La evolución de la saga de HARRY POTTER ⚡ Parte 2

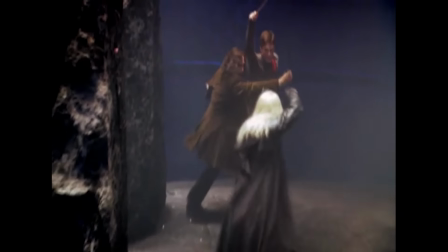[16:31]
Lo que tuvo que hacer el coreógrafo básicamente fue ensayos con todos los actores.
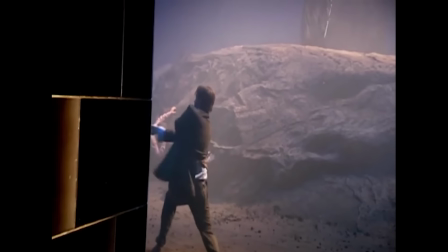[16:37]
Llevar a cada uno por un proceso como si fuera una escuela de varitas.
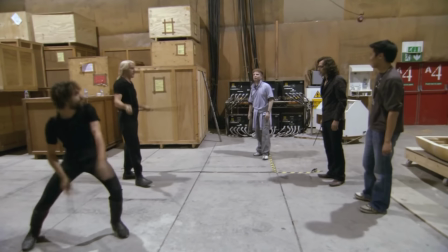[16:41]
Y luego los actores fueron adaptando los movimientos a las personalidades de sus personajes.
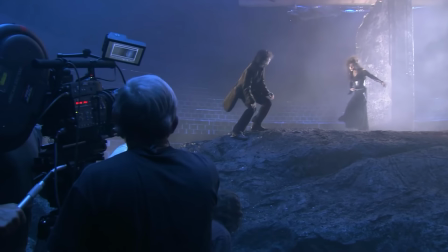[16:47]
Por ejemplo, el personaje de Sirius tiene un estilo mucho más callejero, como si hubiese aprendido en Azkaban,
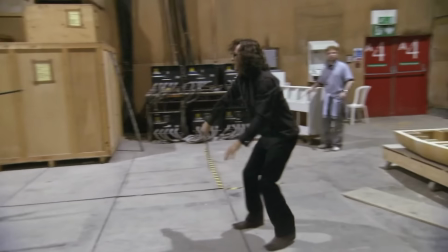[16:54]
mientras que Lucius tiene un estilo más antiguo y formal.
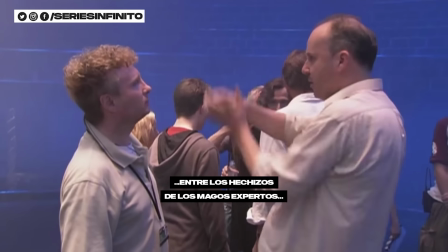[16:58] David Yates has been keen to make a distinction between how very advanced wizards do the spells and how very young wizards do the spells.
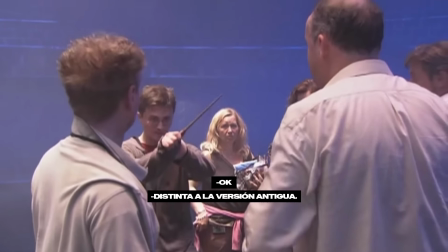[17:07] That feels much more like your version of it. Okay, cool. Rather than a grown-up version of it.
Pero el duelo final sería mucho más impactante que el anterior.
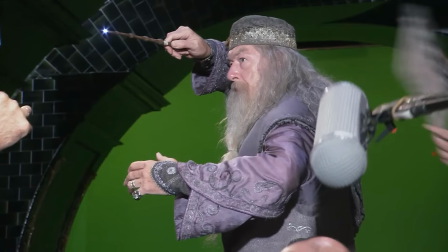[17:16]
Veríamos una batalla impresionante entre Dumbledore y Voldemort, los magos más poderosos.
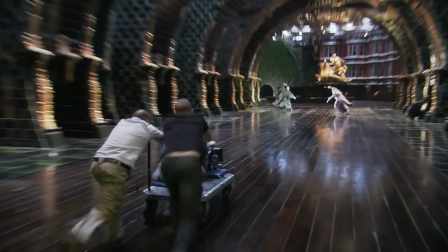[17:23]
Es por eso que los efectos en esta escena deberían ser mucho más espectaculares.
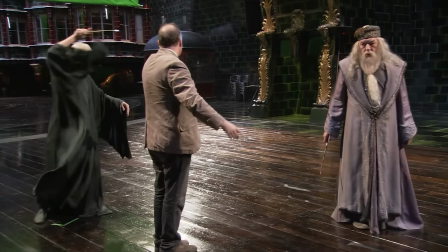[17:28]
David quería que esta escena sea muy realista, que cada hechizo se sintiera peligroso y poderoso.
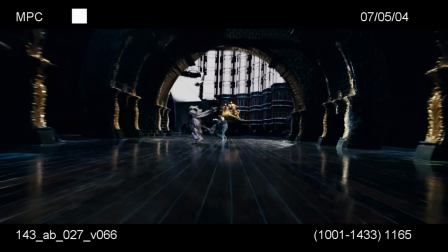[17:34]
Es por eso que pondrían en práctica una mezcla perfecta entre efectos digitales y efectos reales.
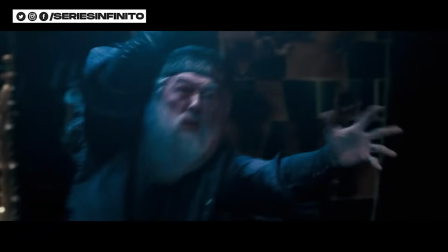[17:42]
Como por ejemplo cuando Dumbledore utiliza el agua de la fuente para envolver a Voldemort en una prisión de agua.
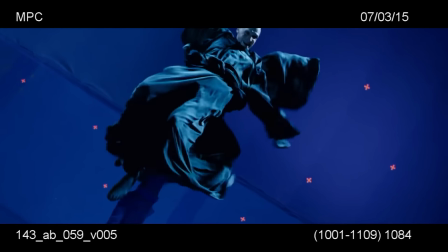[17:48]
Para crear esto, montaron una plataforma para que Ralph Fiennes se sentara en ella y lo sacudieran para darle el movimiento como si estuviera peleando contra el hechizo.
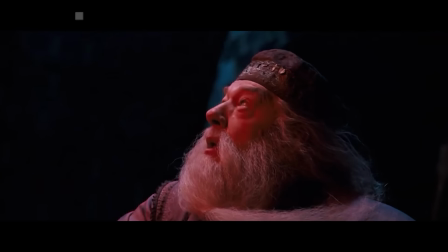[17:59]
O la serpiente de fuego, que obviamente es creada 100% digital,
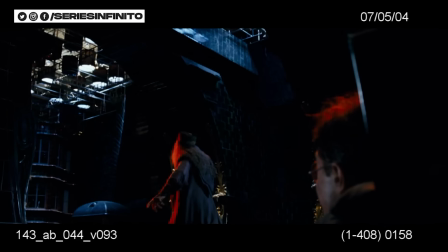[18:03]
pero en el set tenía luces interactivas que ayudaban a crear toda la visual y los actores podían sentir mucho calor,
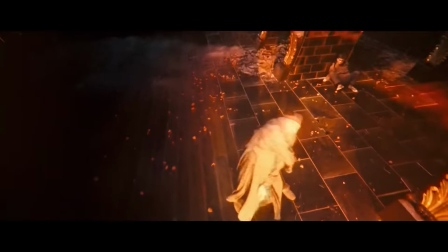[18:11]
como si lo estuviera produciendo la serpiente. Los efectos prácticos ayudaban a los actores a sentir los resultados de cada uno de los hechizos,
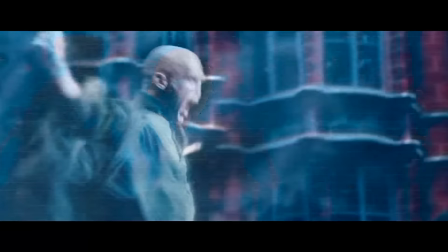[18:20]
como cuando las paredes empiezan a explotar detrás de Dumbledore y Harry.
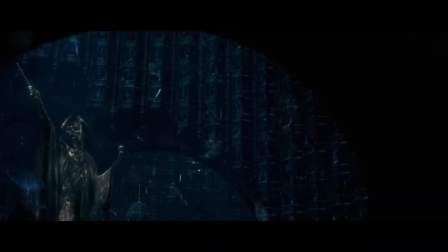[18:24]
Ahí podemos ver a Daniel reaccionando realmente a esas explosiones, o cuando Dumbledore logra destruir todos los vidrios que lanza Voldemort.
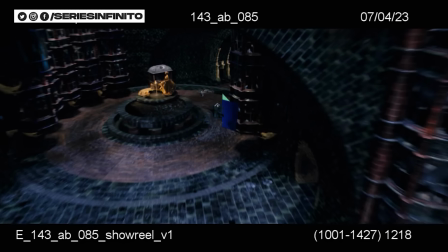[18:32]
En esa escena se les arrojó arena de verdad a los actores. La mayoría de las tomas de este duelo se filmaron con cámara en mano.
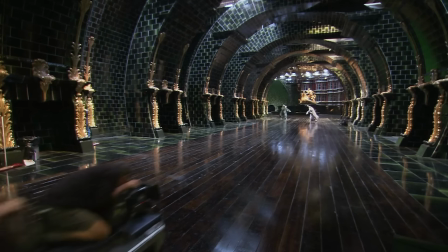[18:41]
El director quería que se sintiera como estar en medio de esa batalla y que plasmara esa sensación de incomodidad y terror.
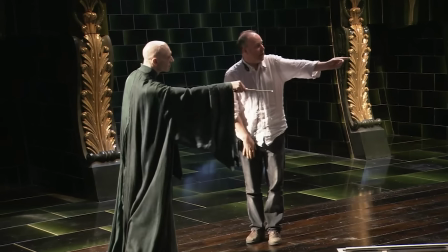[18:49]
Esta escena era una de las más esperadas por la audiencia.
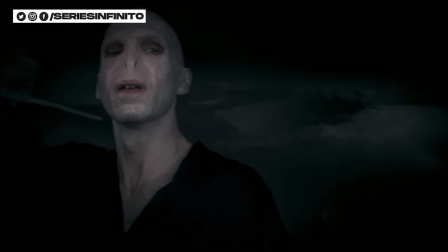[18:52]
Es por eso que en julio de 2007 se dio el gran estreno de Harry Potter y la Orden del Fénix y nuevamente fue un éxito, superando a la entrega anterior. El público volvió a demostrar su amor por la saga que en esta película logró recaudar
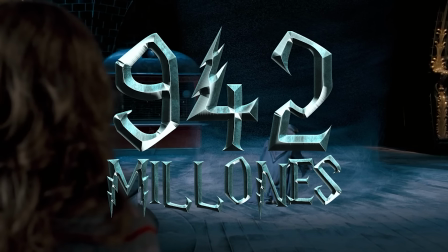[19:10]
942 millones a lo largo de todo el mundo.
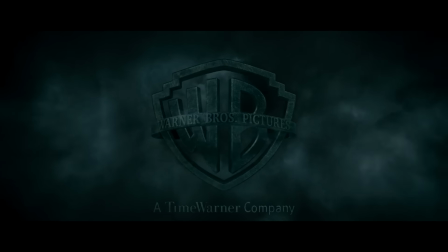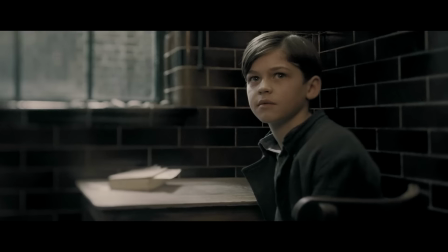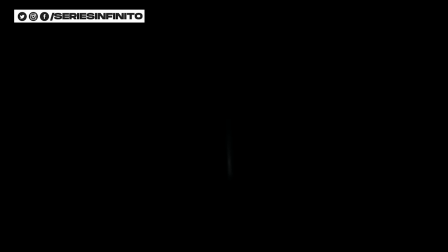Did you know, sir? Then.
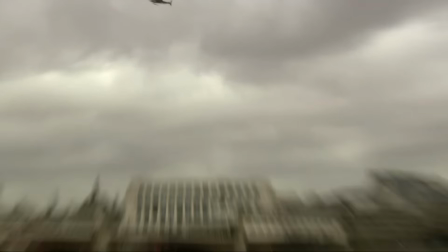[19:35]
La nueva entrega requería el mismo esfuerzo y dedicación para poder realizarla,
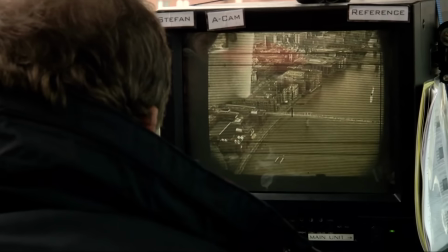[19:40]
algo que a los directores los terminaba agotando a lo largo de la saga. Fue por eso que todos quedaron sorprendidos cuando David Yates aceptó volver a tomar el puesto de director.
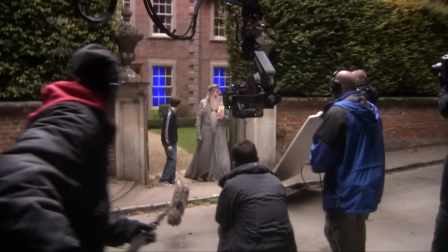[19:50]
Todos habían quedado encantados con el trabajo de David, no solo en lo realizativo, sino también en lo humano.
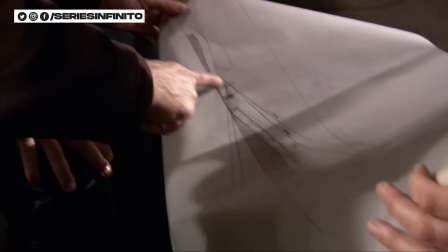[19:57]
Harry Potter y el Príncipe Mestizo sería la antesala perfecta para el final que todos estaban esperando.
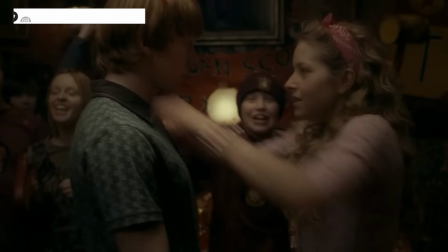[20:04]
Esta entrega no sería tan oscura como la quinta parte, por lo menos al principio.
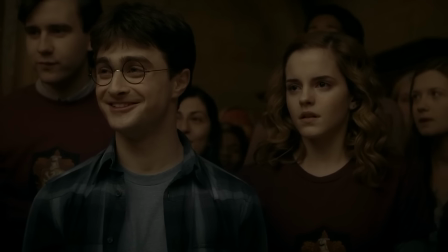[20:09]
Gran parte de la historia es un triángulo amoroso entre Ron,
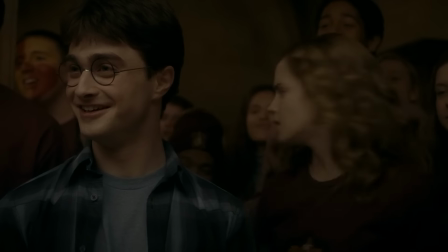[20:12]
Hermione y el nuevo personaje Lavender, quien era interpretado por J.C.
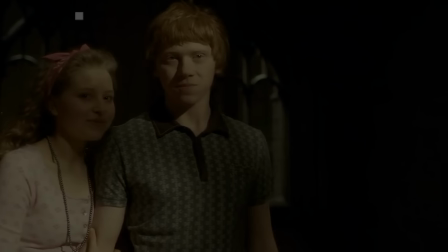[20:18]
Cave. La actriz pasó por un proceso de casting un tanto similar al que tuvo Ivana Lynch.
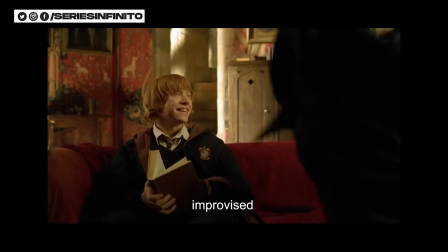[20:24]
Quedó y le pidieron que hiciera una prueba de cámaras haciendo una escena improvisada con Rupert.
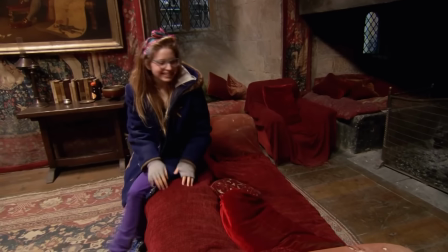[20:30] This is actually where I had my screen test. So embarrassing. Can't believe.